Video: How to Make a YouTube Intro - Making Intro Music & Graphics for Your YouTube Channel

Now, when it comes to making intros, I think that shorter is better. I think you just come up with a really simple, tiny little jingle that always leaves the audience wanting a little bit more and leaves them feeling a little bit like, what was that weird thing I just heard? So, I've got a little something here. Maybe we'll work with this, like... No. Yeah. So, a little cleaner, a little cleaner, like this. Now, if we're gonna use that, because I think it's got a little jingle quality to it, right? But now we need to like, so if we're gonna go with that, can we put some words to it, you know? Let's see what he actually said in the chat. Maybe we can use his actual instructions for writing the song. He said, my name is Tonic Classic and that's it. Just say my name. So can we work that in at all? My name is Tonic Classic and that's it. That's bad. That's funny though. My name is Tony, my name is Tony, my name is Tony Classic and that's it. My name is Tony, my name is Tony Classic, my name is Tony Classic and that's it. You think that's anything? I don't know, that's kind of funny. So we go with that, we should record that, and then just do something with wacky text. Because we don't have a picture, we don't have anything to go by. So, I'll try to do one clean recording on it so we can play with that. Bring this down a little bit. Okay. My name is Tonic Classic and that's it. Now to the Photoshop mobile! So, for the next step, I'm gonna open up Photoshop and I'm gonna try to recreate the font choices that he made for his channel art on YouTube so that maybe we can use that and animate that in some way, because we don't really have much. So, I'm gonna do a bunch of stuff in Photoshop now and I'm gonna record that and then I'll probably time-lapse it out and do a voiceover.
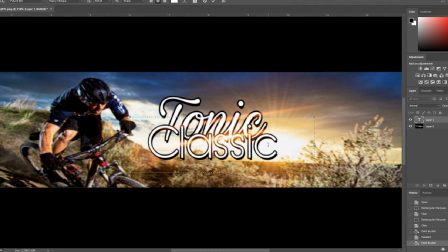(6:23)
So, that's probably what you'll hear next. Let's do it. Okay, so I brought the original channel art into Photoshop here so I could take a look at the fonts and see if I could duplicate them.
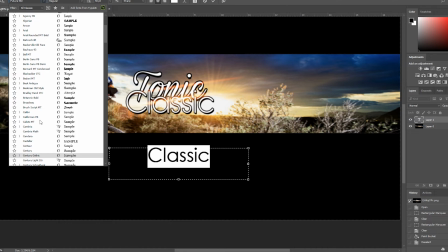(6:31)
I started off with the classic font, and I was able to find it very quickly. It was Century Gothic, made a pretty close match, and I started working on tonic.
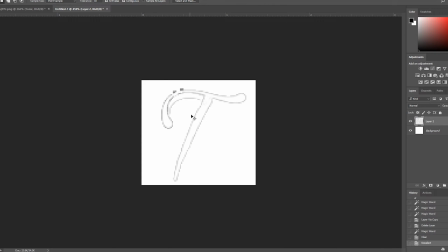(6:38)
I couldn't find anything to match tonic, so I took just the T out because that had a pretty identifiable shape, and just thickened it and drew it a little bit better so that when I loaded up into Fontsquirrel,
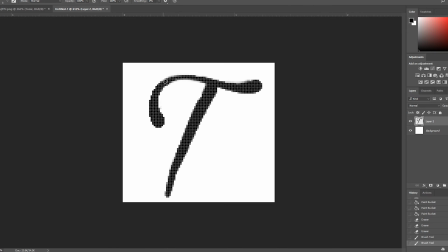(6:46)
I'd find a better match, and it did. It was a font called Malaysian. It wasn't a perfect match, but it was pretty close.
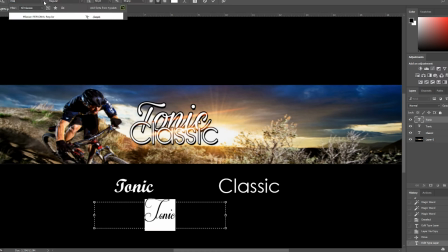(6:52)
And then I just started working with the classic font that I use, I changed the colour to purple,
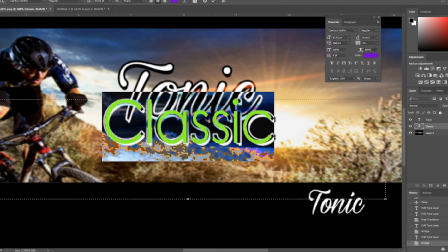(6:56)
and imposed it over top of the original classic font to make it a little bit easier to make some micro-adjustments to try to make it fit as best as possible.
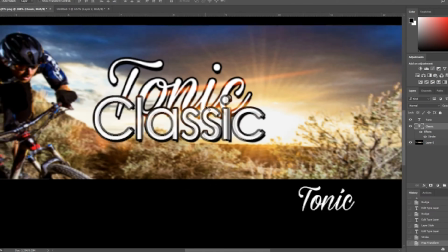(7:03)
Then I switched back to the original colour and tried to get the stroke to be the same as it was on the original font.
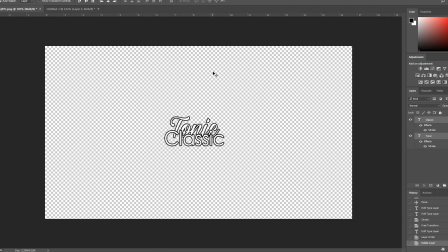(7:09)
I did the same thing with Tonic. Here we're scaling the fonts up in order to get a better quality out of it than the original, and then we're just setting some markers to line it up. Tonic eventually got back to me and sent me this picture of a four-wheeler which he thought I could use in making the intro,
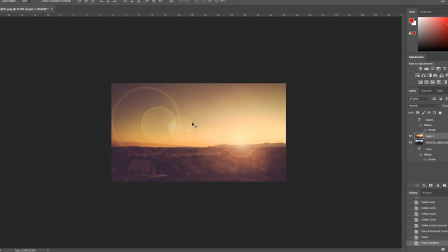(7:20)
so I took it, but I also wanted to grab a little sunset scene that we'll see here in order to try to make the image look a little bit
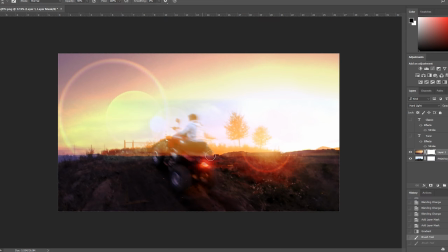(7:26)
closer to the original channel art. So, I just superimposed the sunset scene, lined up the horizons, and then masked out a little bit of the original colour to try to blend them in better.
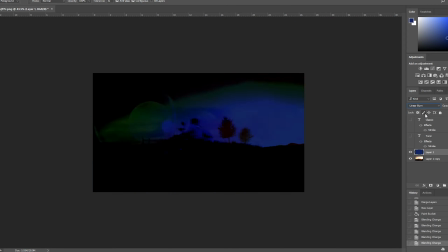(7:34)
We just changed the blending mode in order to make it look more like the original channel art, and added blue to the shadows to capture the original colour palette.
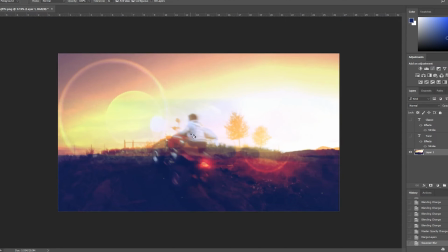(7:40)
Then I just added a little bit of a blur effect in order to make it sit better in the background.
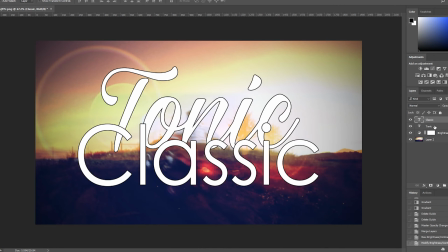(7:44)
Then we find the centre point of the image so we can put a little bit of a vignette on it, and then I brought in in the original fonts and added a drop shadow in order to make them pop a little bit.
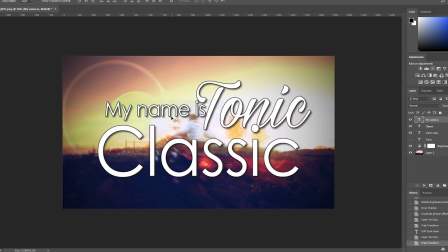(7:52)
Now here we're working on the fonts for the other lyrics that we're going to use in the song, the My Name is Tonic section, choosing how to place the fonts and how we want them to appear.
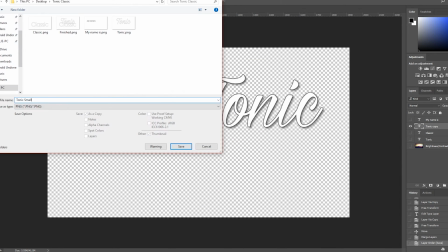(8:01)
And then we separate the different elements and save them separately so that we can animate them in Premiere Pro.
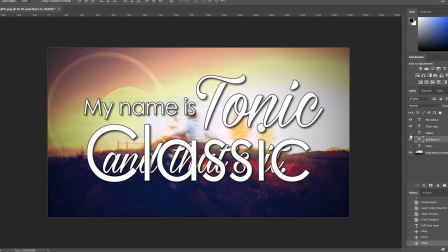(8:06)
We do the same thing for the And That's It lyric and just try to line that up under Classic well so it'll show up in the same spot so we can make the positions change.
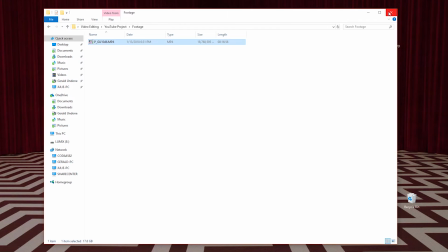(8:14)
And then we save out that element separately as well. Now I needed to bring in the footage of this video recording so that I could separate the audio track from the jingle.
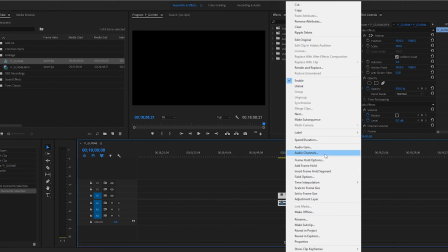(8:25)
Let me just cut that piece out and move it to a separate piece on the timeline so that we can start to animate the other objects.